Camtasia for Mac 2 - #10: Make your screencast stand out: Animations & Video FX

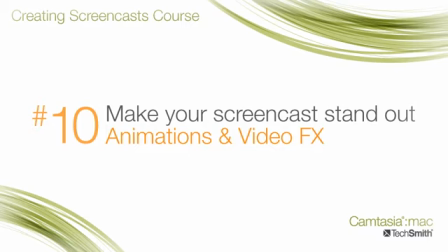[0:01]
Welcome back! I hope you've been doing the exercises. In this tutorial we'll continue with the theme of making your videos more professional looking by animating your media and adding video effects to bring attention and interest.
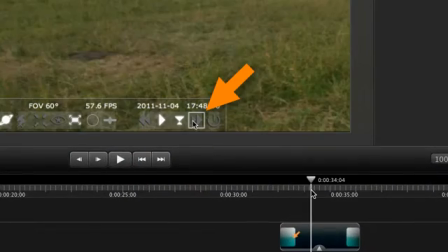[0:16]
Last time we added transitions to this arrow to make it appear and disappear smoothly. One thing we can do to add a little more pizzazz is to have the arrow come in from farther away, like that.
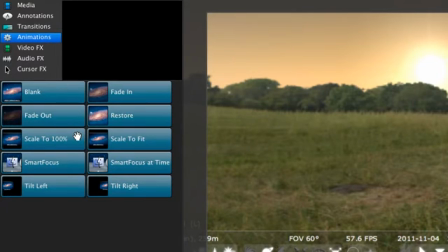[0:30]
To start, go up to the Animations tab. We've been in the Animations tab before, but just when we were looking at creating zooms and pans. However, animations are much broader. They allow us to change pretty much any of the clip's properties over a period of time.
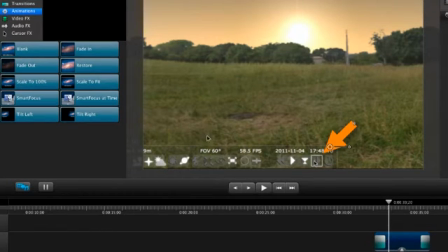[0:47]
For this first example, let's push the playhead where we want the animation to start, then grab the blank animation and drag it down to the clip. Yes, I know, blank sounds very uninteresting and not useful, but it is the most flexible. It allows you to do essentially anything you want. So, we added the animation.
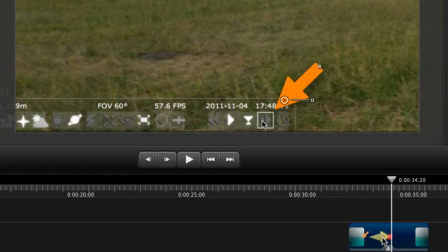[1:07]
Let's just adjust where it happens by dragging it over a bit. And shortening it by dragging the red diamond slightly to the left.
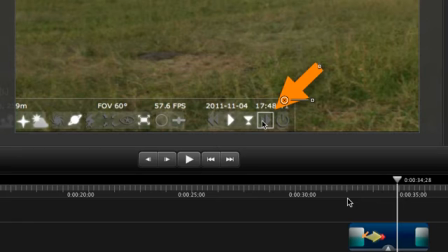[1:21]
Now we see is the fade in transition. To make it useful, we'll need to change the arrow in some way before or after the animation. Since it's already where we want it to end, we're going to make a change before by moving the playhead in front of the animation and,
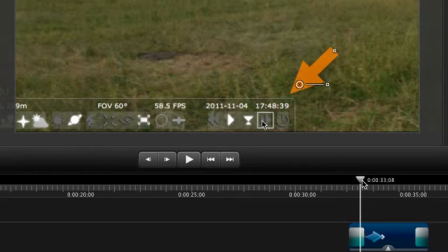[1:40]
in the canvas, dragging the arrow to where we want it to start. Now as we move the playhead through the animation, the arrow moves across the screen. There. That looks nice. Remember, as with transitions and other effects, be sure that the animations you use do their job of directing viewer
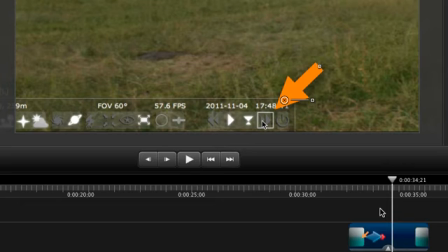[1:59]
focus or adding interest without distracting from the content you're trying to show.
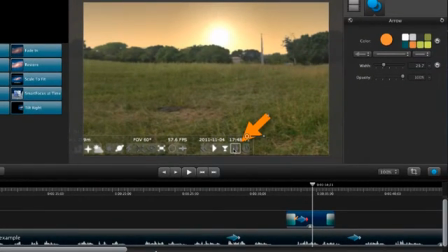[2:04]
In this next example, we're going to use both animations and effects. Down here a ways, instead of highlighting the words on the video like we have now,
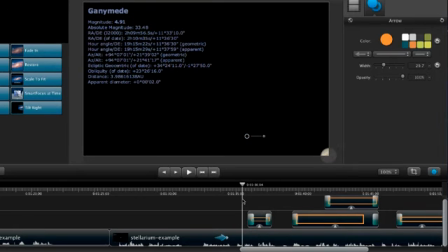[2:17]
let's display text to the side while still showing this part of the recording. We'll no longer need these annotations, so let's delete them.
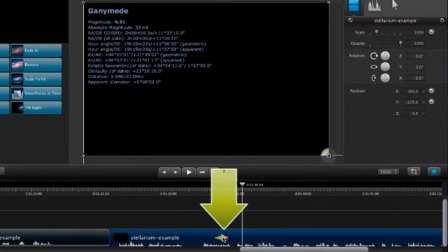[2:25]
Next, since there's already an animation there, we'll just use it instead of adding a new one.
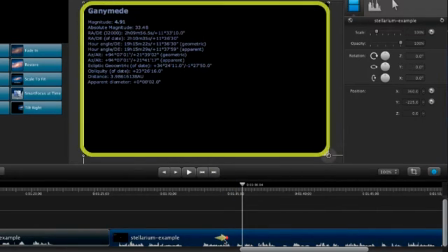[2:31]
As with all animations, we can alter them to our liking on the canvas, as well as any of the properties in the properties pane.
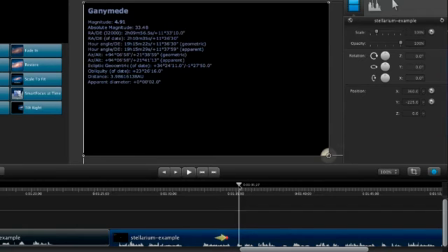[2:38]
There's a lot of possibilities open to you. Let's move the playhead after the animation where we want to make the change drag
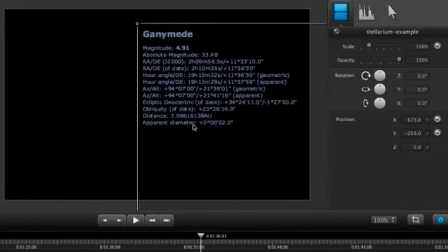[2:46]
the media across the canvas to show the relevant section and just to add interest let's tilt it in a bit by changing the Y rotation slightly now
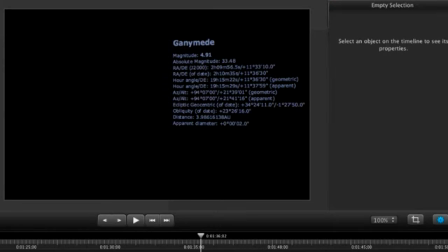[2:56]
we have a little problem our dark video blends into the dark canvas color though that's easily fixed in the same place we changed the canvas size in the canvas zoom drop-down,
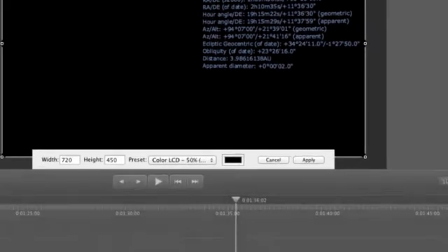[3:08]
select adjust canvas, click on the color box here,
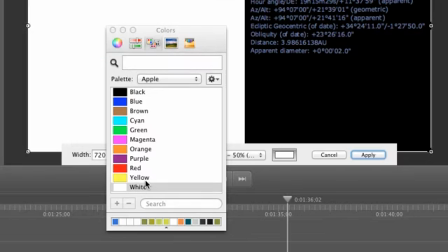[3:15]
choose something light like white, and click apply.
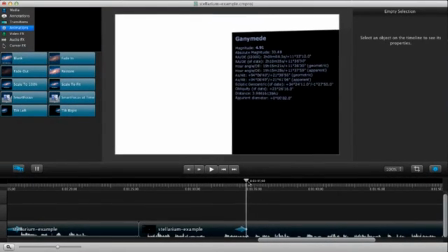[3:23]
Now scrubbing through it you'll see that the animation shifts the clip to the side and tilts it in a bit leaving us with some space for text or another video or image. Okay the clip looks fine but still a little flat against the white. So let's look in the video effects tab.
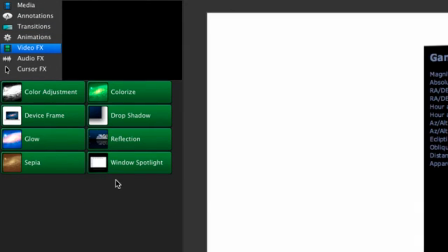[3:41]
These effects change how media looks instead of how it moves or changes.
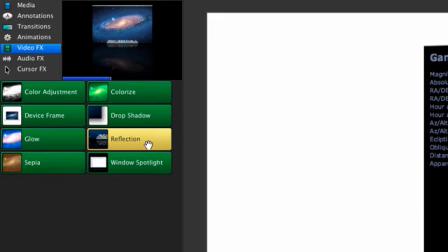[3:46]
Hmm. Reflection might work, but I'm going to see what else is available. How about drop shadow?
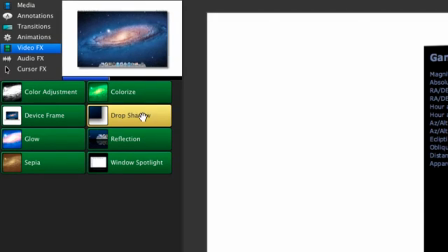[3:52]
This will probably give us the effect we want.
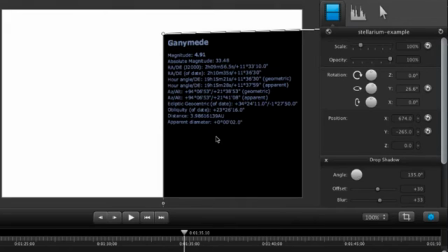[3:57]
It doesn't really work as is, but we can tweak what it looks like. Let's look in the properties to the general tab where the video effects properties always are.
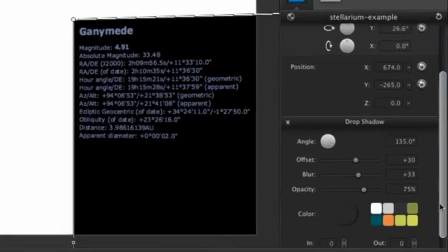[4:06]
Down here in the drop shadow section.